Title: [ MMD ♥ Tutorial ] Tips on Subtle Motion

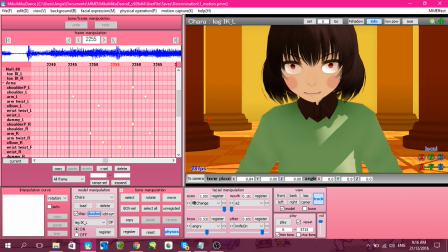2s
This is Crane, and with another tutorial of how the fuck to make expressive motion.
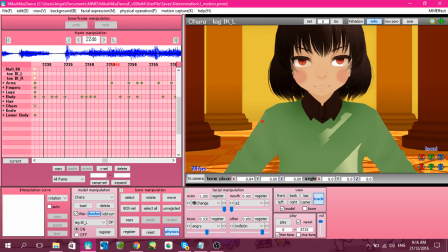10s
You know, those motion where it's subtle, but at the same time it's really expressive and just makes the character alive instead of them just kind of just standing around and talking. No, we don't want that.
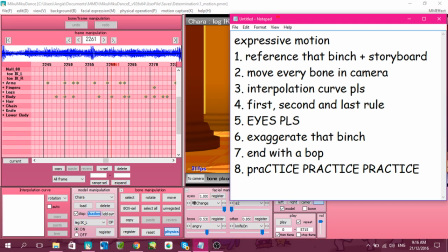24s
So I listed down a couple of things because I'm not very good with impromptu and coherent matters.
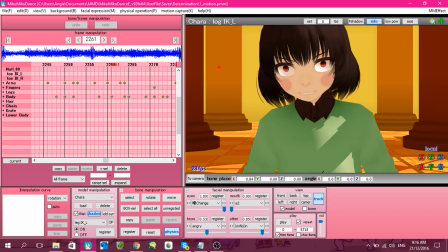32s
So, expressive motion,
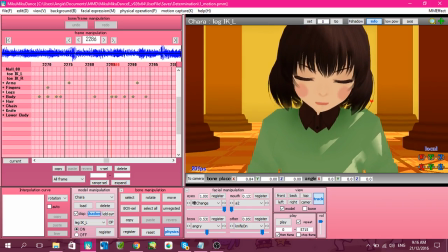36s
like you can see here, this is my work of determination, and you can see Kara moving up, moving around. Just they're not like standing in this, like they're standing in the same place, but they're still moving.
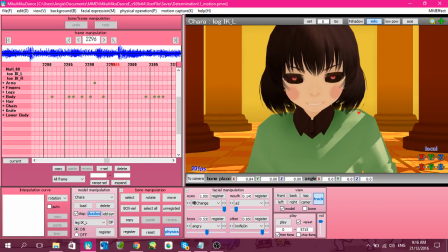48s
They're still pretty much acting like a fucking poop child.
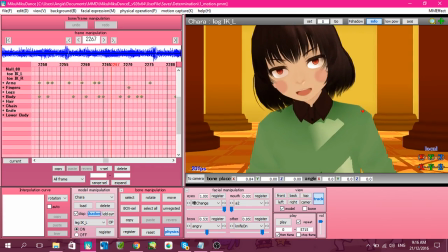53s
And I've been getting a lot of comments asking how the fuck do I achieve that.
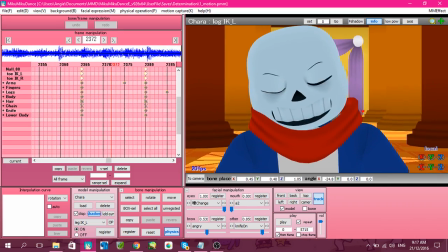59s
It's pretty easy. You just need a couple factors, and here they are.
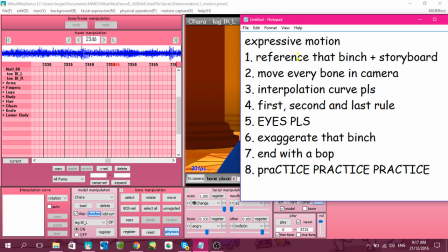65s
Oh, God damn it. So, number one, reference.
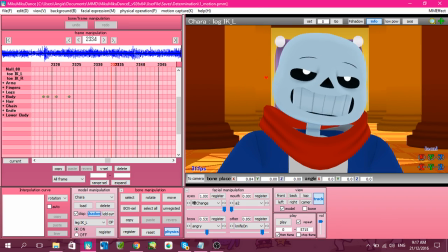71s
Reference and storyboard. You're not gonna get anywhere if you're just kind of animating blindly.
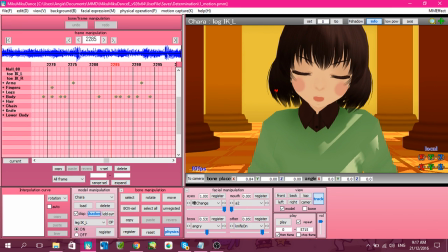76s
That's like a big no-no. Reference, just pretty much anything.
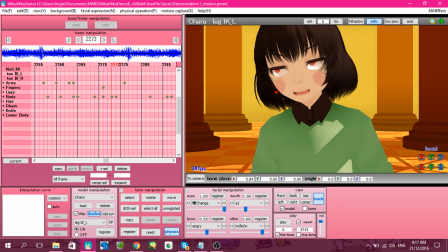82s
Like, just go stand in front of a mirror and act out the motion you want to do.
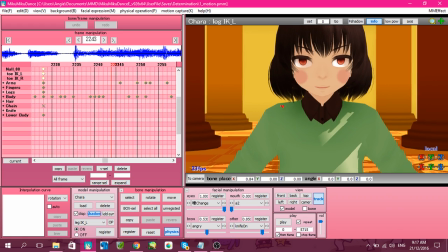87s
If you want to start singing, if you want like Poop Child to start singing and being all like smug, then just reference it. Just kind of get a feel on how it works.
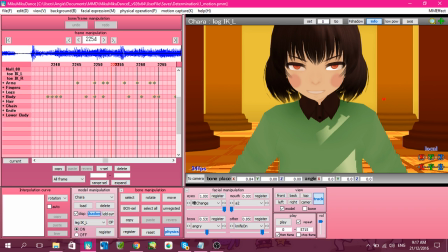99s
And for storyboard, uh, like you can actually draw it, or you can just do a mental storyboard where you just kind of pan out scenes.
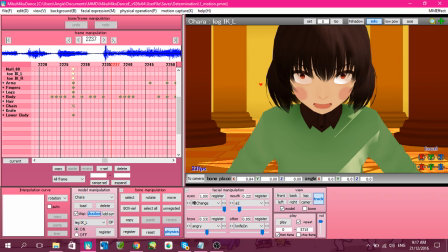112s
That's what usually I do, since I really don't have the patience to draw every scene.
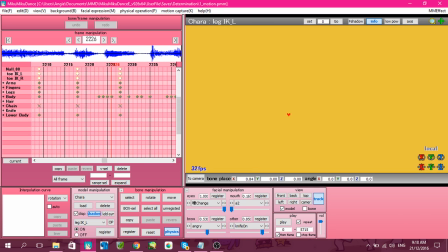119s
Like if I ended up
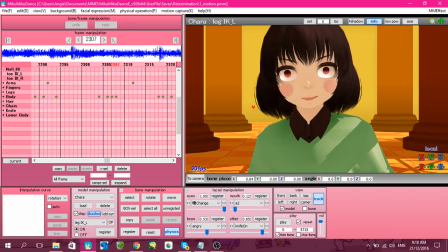122s
drawing all the scenes of determination first, I'd probably give up on it and just not work on it anymore.
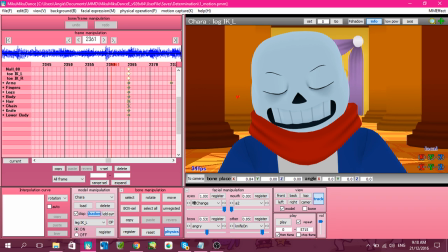129s
Alright. So pretty much reference,
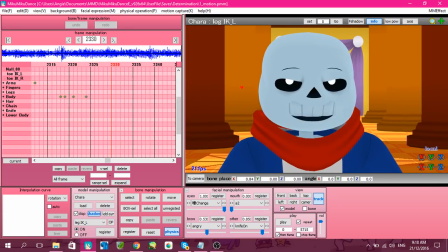133s
and those who say that reference is like does not make you a good artist, then fuck those people.
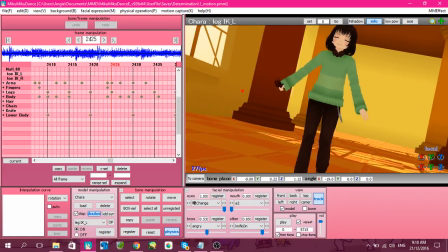140s
Reference is everything, even like the best fucking artists, like the best Renaissance artists, they used reference.
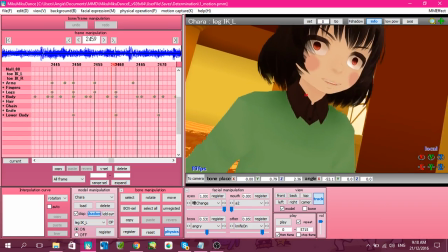148s
No joke.
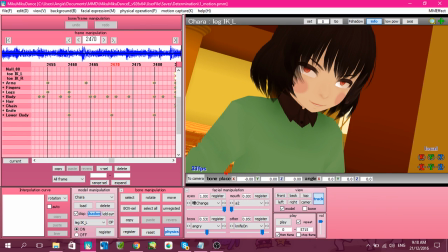151s
Um, Second one, move every bone in the camera. We're human.
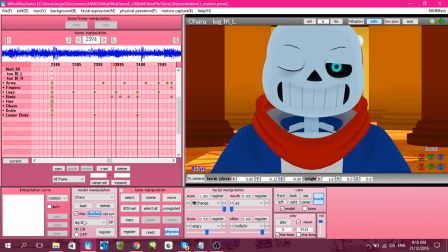157s
We move. Everything moves. Like even if you think you're not moving, you're moving.
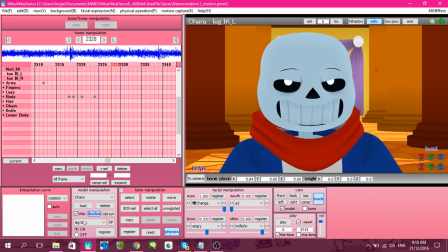163s
So every bone shown in the camera.
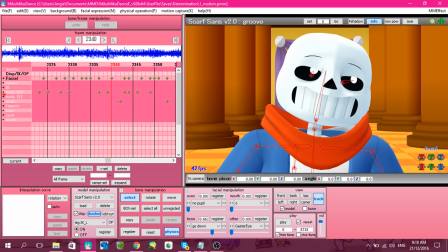166s
So we have Mr. Sneeze here, and as you can see, almost every bone. See, pretty much his upper body, his neck, his head, they're all moving.
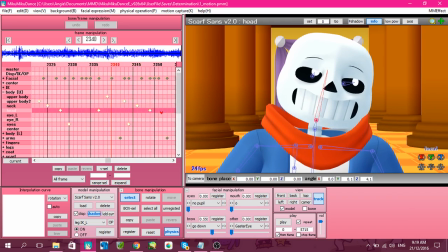179s
They're all moving at different time,
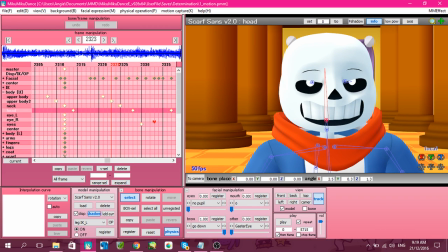183s
and it's really helpful because it really gives life to them.
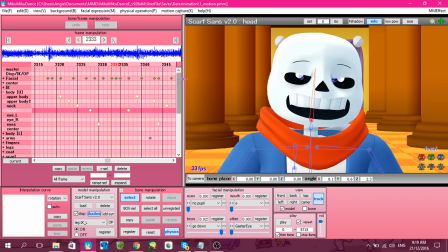190s
Because if like let's say we just let's say only his head is moving.
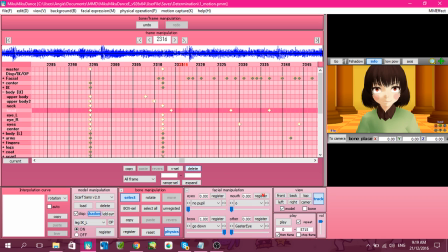197s
So we'll delete this. If we only see his head moving, this will happen.
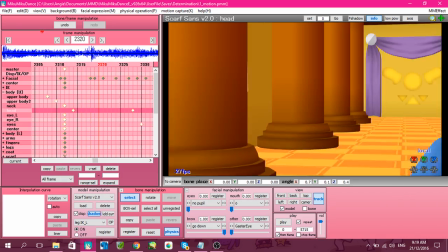203s Again, just like you killed your own mother.
And see, it's not expressive.
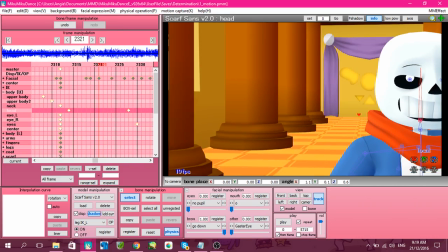210s
He just bops his head around, and that's black.
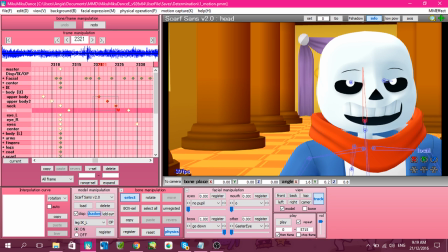214s But if we give him motion for his upper body 2, and neck, again, just like you killed your own mother.
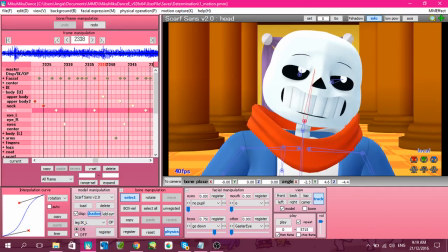223s
He sways to the right. It's like, wow, like he fucking rolls his eyes like, wow, look at that, it's fucking hot.
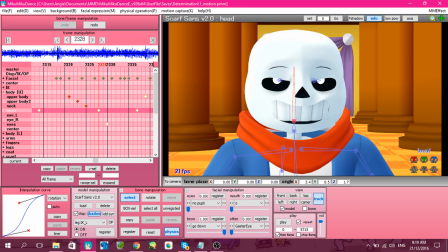233s
Pretty much trying to move every bone shown in the camera. You don't have to specifically move everything.
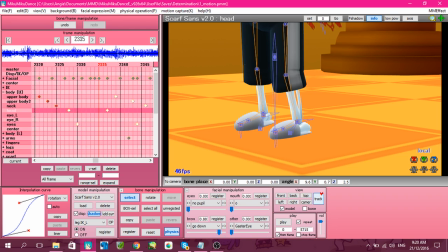240s
As you can see, there's no motion for his legs. I didn't move his legs because it's not really that needed.